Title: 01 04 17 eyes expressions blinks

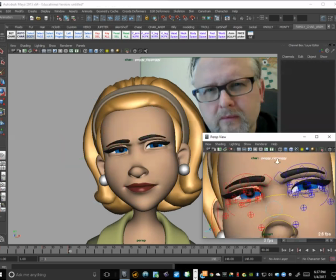[37:10]
Okay, and here, like I'm kind of tilting my head up, like as I'm squinting, right?
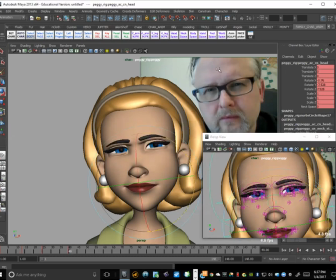[37:17]
So let's see. So it's almost like this is going this way, but my nose is actually going upwards. Let's see, like so, like a tiny little tilt this way and a little tilt this way,
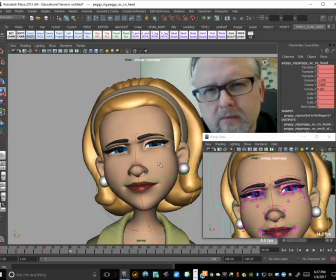[37:31]
right? Because I'm kind of tilting my head to the side because I'm squinting at something, right?
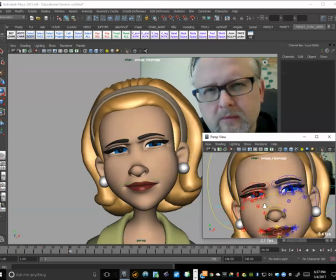[37:46]
Okay, the body is barely moving. Let's just get it to stay connected, right?
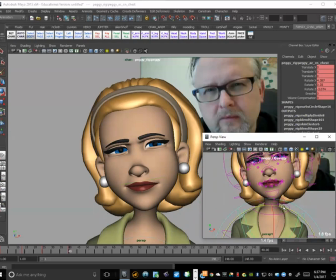[37:52]
So we're just gonna get a little bit of tilt happening there. Maybe we'll just counter that just a bit more. So she's a little bit more contained.
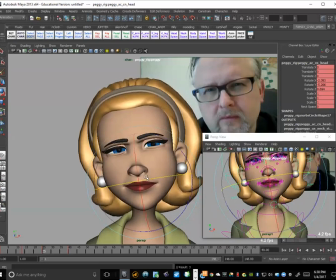[38:10]
So I'm looking to create like a small arc in here. Just counter that back a bit.
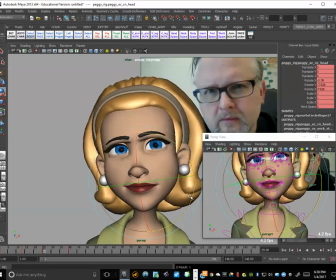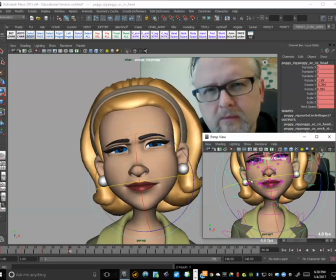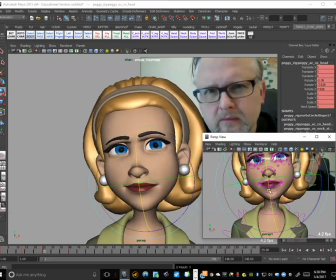[39:00]
Okay. Good. All right. Select all, select key. All right. Let's find the next golden pose. So coming all the way in, right?
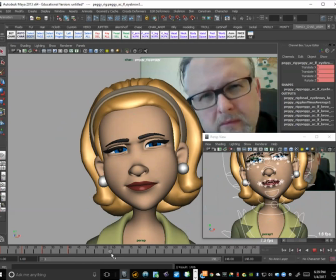[39:14]
So let's see. And then we're kind of stopping around here. Okay. Okay, around there. Okay, select all, set a key. So it's like 17 frames later, right?
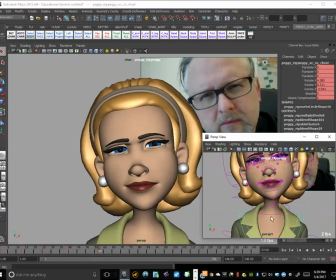[39:33]
So let's go ahead and move the body first. So kind of leaning in a little bit, right?
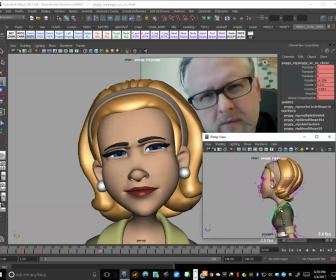[39:47]
And I'm going to raise her up slightly so that she's still kind of getting bigger, right? Okay, we'll get the tilt of the head going even further.
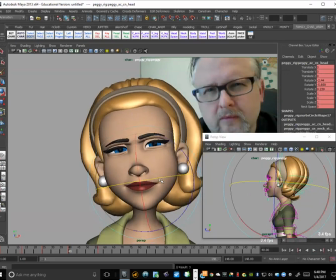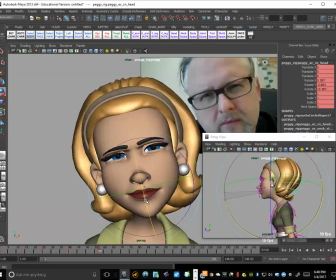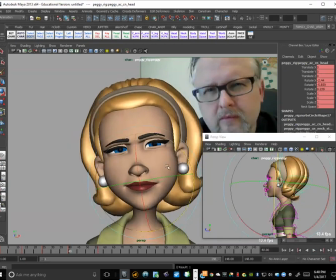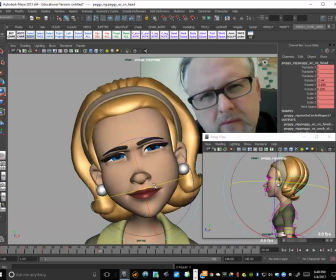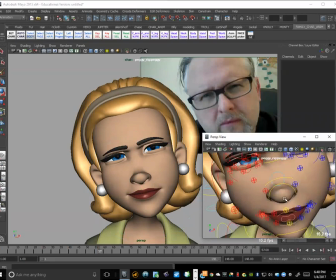[40:29]
So on here, again, just sort of pushing the lids just a little bit further so they've got somewhere to go.
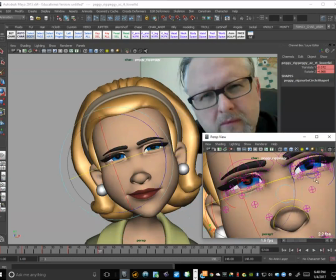[40:37]
So I'll grab the lids. Actually, and I'm going to grab like the squints and the lids together. So I'm pushing both together up. Like that.
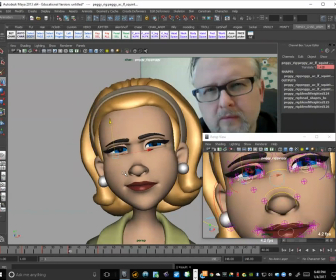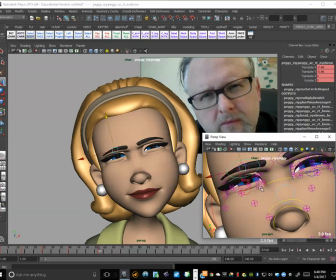[41:00]
And then we can see if we can get the the brows and the top lids to come down a touch as well.
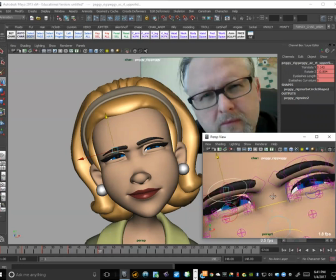[41:07]
Keep those connected.